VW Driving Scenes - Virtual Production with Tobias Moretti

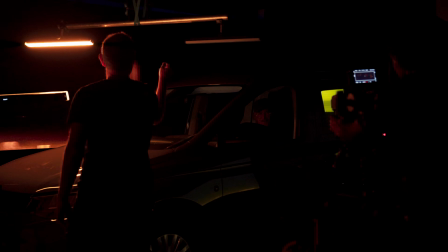As an example, let's look at the roundabout scene. Here you can see how the reflections from the LED wall are complemented by the light rig,
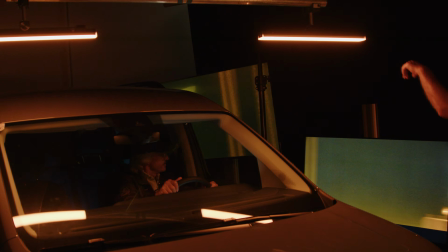which moves in sync with the video footage, as well as the 2 extra screens.
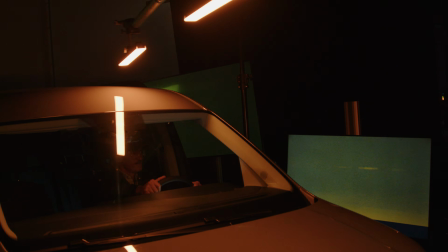All of these details come together to maximize the illusion of being on location. This was especially important for this particular scene because we needed the final film to look like all 3 cars had been on the same roundabout at the same time. And, as with any other virtual production shoot, what you see in camera is what you get.
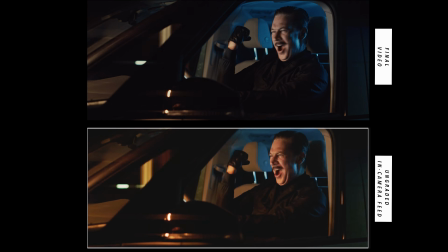All the lights and reflections are filmed on the spot.
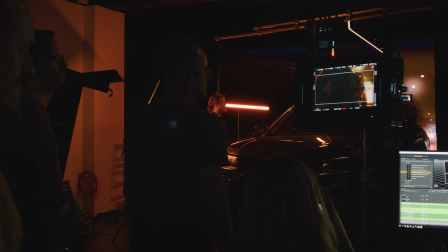And everyone on set, directors, actors, crew, gets to see the final product as it is being filmed.
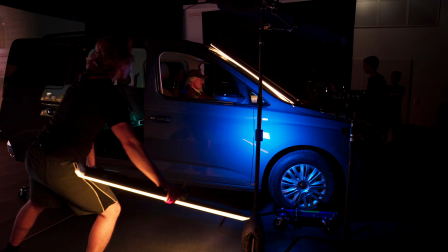On a side note, it was so hypnotic to watch the lighting do their magic, especially in the scenes where they moved the lights themselves.
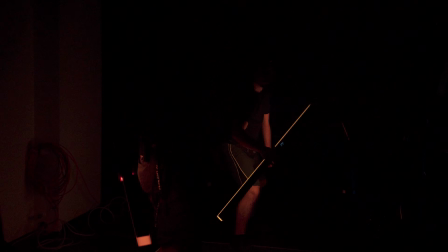At times it felt like we were at an art installation,
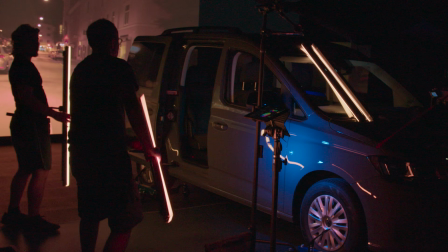and at some point it started to look like there were some Jedi very calmly learning the art of lightsaber combat.
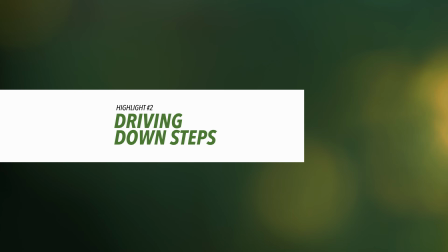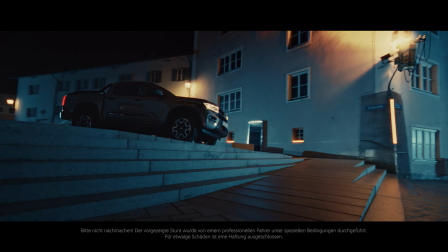This next scene involved some imagination and muscle power. Because the car is moving down steps and not just down a flat surface, we needed to be able to reproduce the uneven movement of the tires hitting the steps.
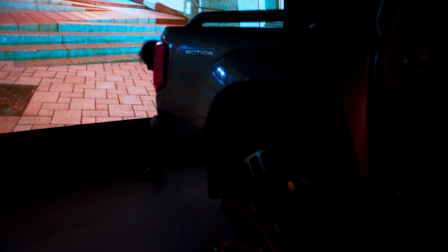In order to do that, we positioned one person behind the car, who,
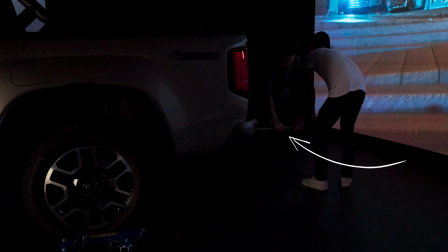with the help of a steel pipe, was able to shake the car, creating the up and down movement. This in turn had to be reproduced, or enhanced, by the actor inside the car. As you can see in this shot, the actor, Tobias Moretti,
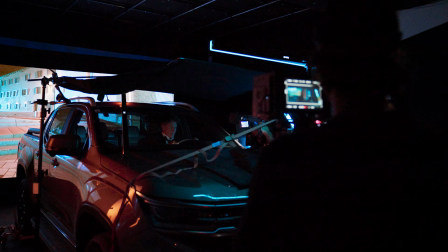times his up and down movement to the rhythm created in the back of the car, and both are in sync with the footage playing on the wall.
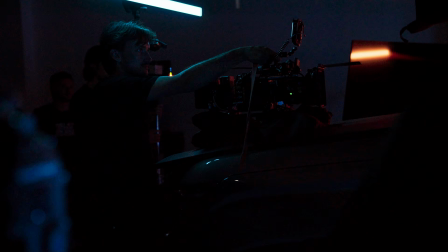This, together with some extra camera shakes by DOP Jakob Neuhauser, sells the shot as if it had all been filmed on location.
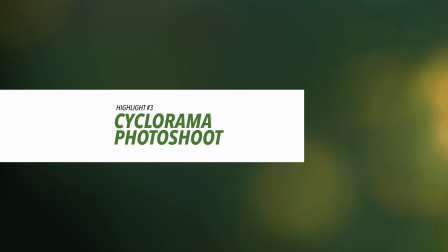For this specific production, it was helpful to be able to shoot both the video and photo material on the same day.
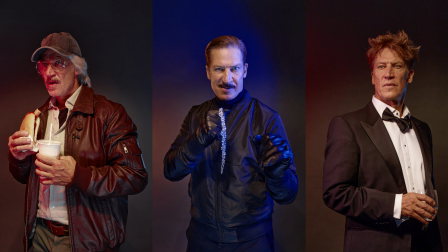Since the main actor was playing 3 different roles that involved a lot of time in makeup,
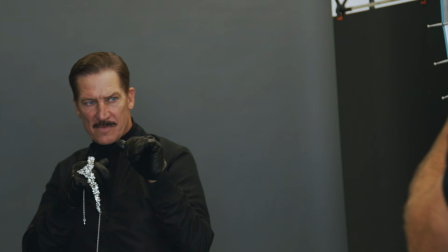being able to photograph him between scene changes saved the production a lot of time.
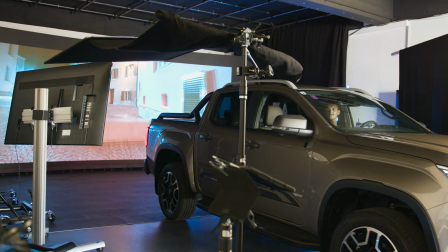While Studio 1 was being reset and cars were being swapped, Moretti could be photographed in Studio 2 by the wonderful Chris Rogel,
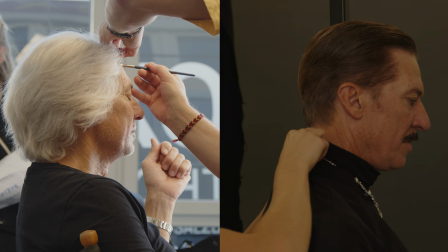and then go on to change into his next character. We hope you've enjoyed getting to see a little bit of what happened behind the scenes during this shoot.
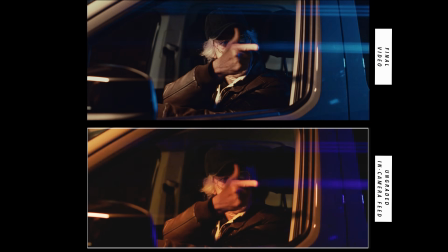This was a brilliant example as to how virtual production can not only simplify but also enhance a driving scene. If you have any questions or would like to visit our studios, get in touch with us on info@take2studios.at. Also make sure to subscribe to our channel so you don't miss out on any of our new videos. And if you want to stay up to date with all things Take-Two Studios, sign up for our newsletter and follow us on Instagram. You can find all the links below. And before I forget, this shoot also brought some of our favorite guests to the studio. Already back at pre-production, when we were testing out the footage, we had our very first 4-legged friend visit us, Dougie.
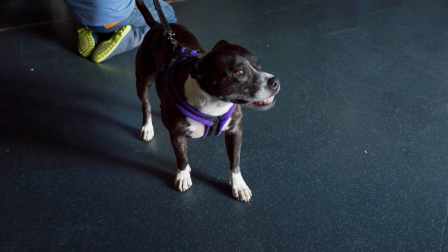On the production day, a second friend joined in, Rosie, and she was,
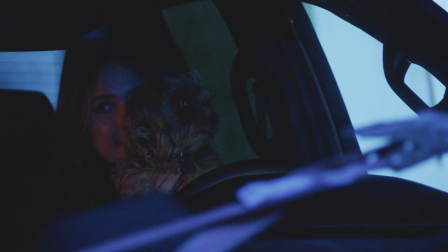for a brief but important moment, in the driving seat, literally. Thank you for tuning in and see you next time.